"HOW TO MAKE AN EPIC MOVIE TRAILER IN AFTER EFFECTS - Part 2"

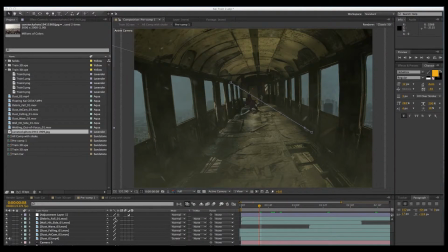(0:16)
Hi, this is part two of how to make an epic trailer using stock photos. Today we're going to be looking at this shot of a falling train car.
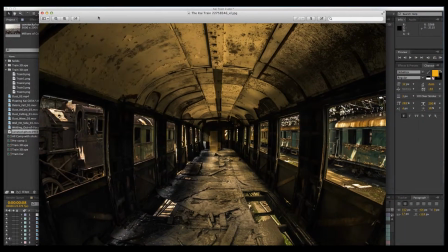(0:26)
Here's the stock photo that I used to turn into 3d image.
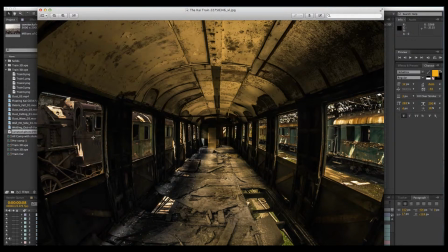(0:30)
It's got a nice vanishing point and also we got some windows here that I can mask out to create some nice background parallax. I've already gone through the process of doing this in the last tutorial so I'll just speed through it.
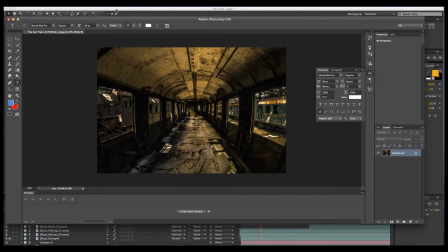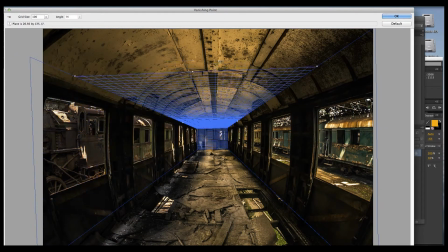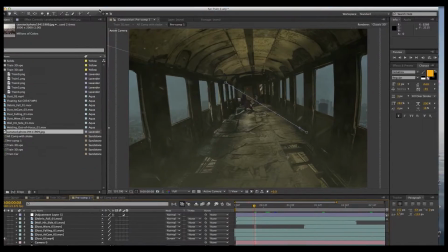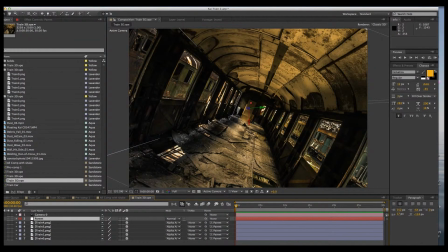(1:01)
So here we are with our 3D version with our 3D camera
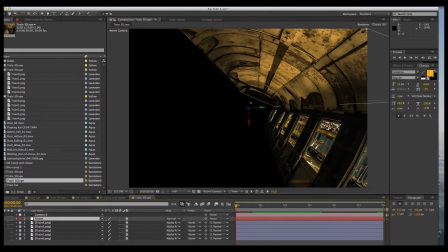(1:05)
and separated walls and floor and ceiling. Let's square the rotation up by hitting parent, R for rotation and
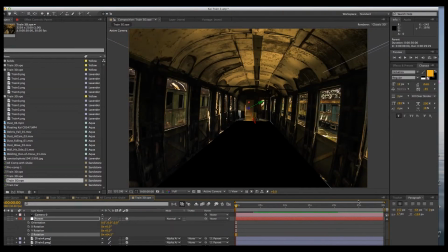(1:20)
line it up about like that. Oh, and I got to turn my floor on.
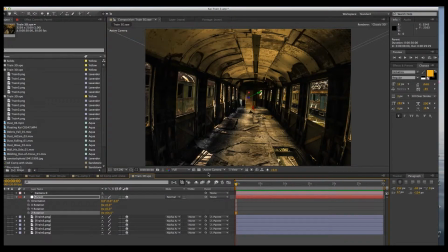(1:27)
There we go.
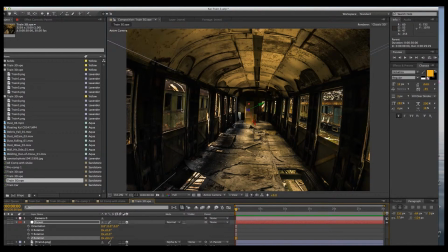(1:29)
The first thing I'm going to do is mask out the windows so that I can put in my own background, and then the same thing with the other side.
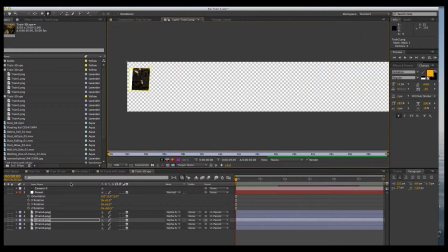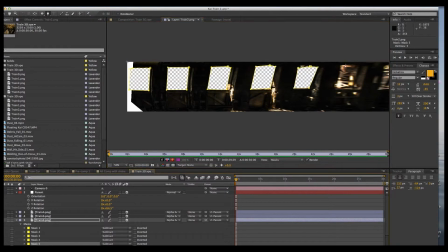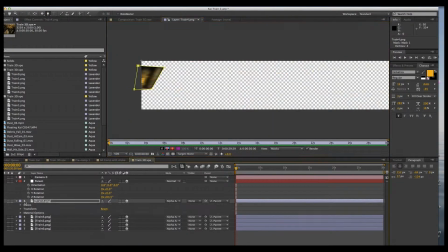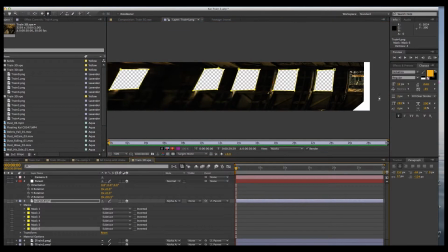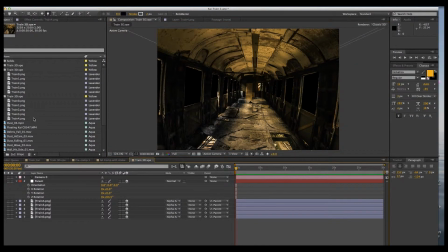(2:08)
Okay, now that I've masked all that out, I can put in my own background layer. So let's find that. And we'll put that right at the bottom.
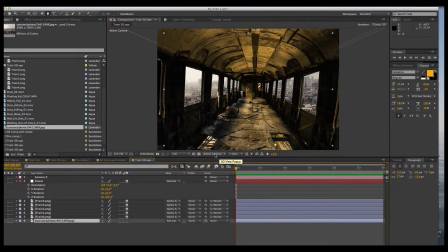(2:21)
and we're going to move that back a little ways in 3D space.
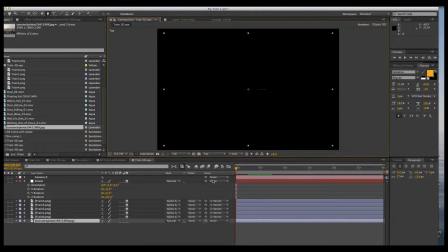(2:27)
So we'll go up to my top view here,
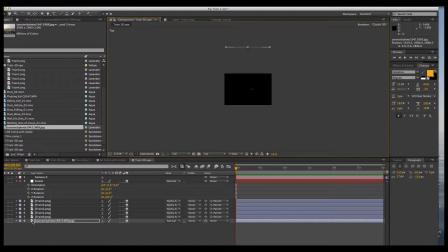(2:34)
throw it back there a ways, and then we'll scale it up a bit, and
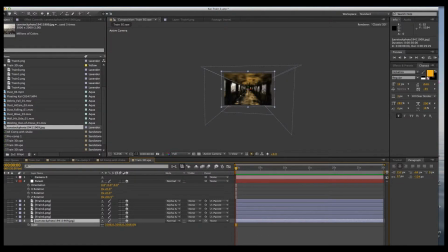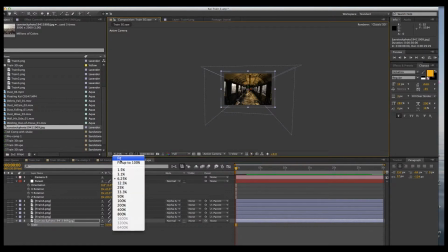(2:59)
there we go.
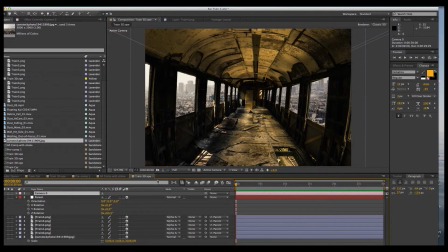(3:03)
okay let's do some animating we'll go into camera press p for position we're going to set a keyframe on the first frame and let's let's actually let's change the comp size to about five seconds
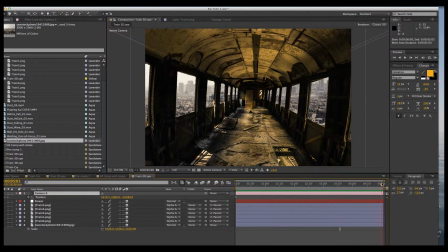(3:20)
trim comp okay we'll go to the end of the comp and let's just push in
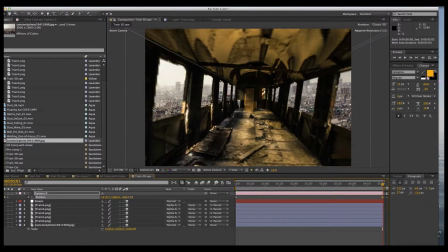(3:26)
let's push the camera in a little bit that's already looking pretty cool
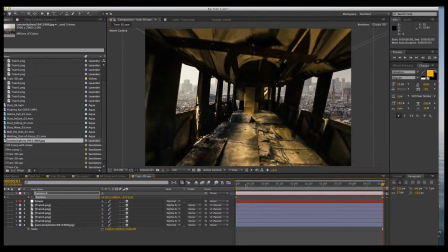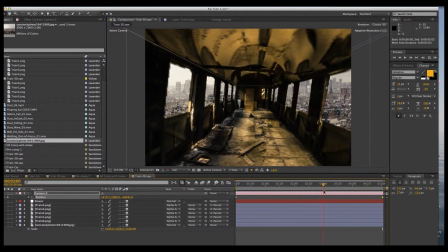(3:41)
having the windows open like that gives a really nice feeling of parallax which I which I really like.
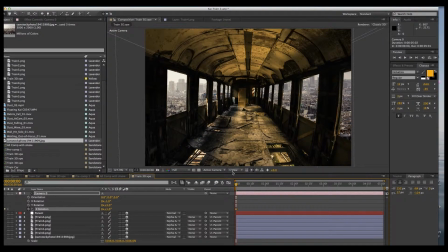(3:49)
Okay so we'll set a keyframe right from the top of that
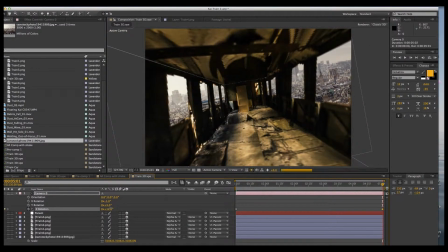(3:56)
and we'll just rotate it a little bit just to make it feel like it's sort of falling
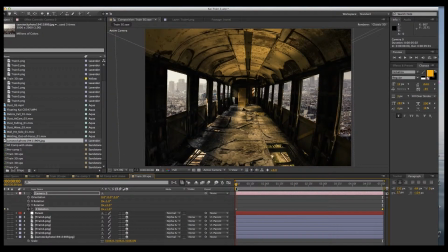something like that. Okay, let's mess up the equilibrium a little bit and we'll go to the background layer.
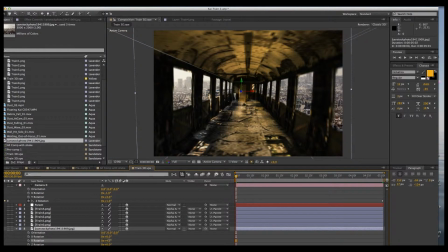(4:19)
Yeah, let's change the Y rotation.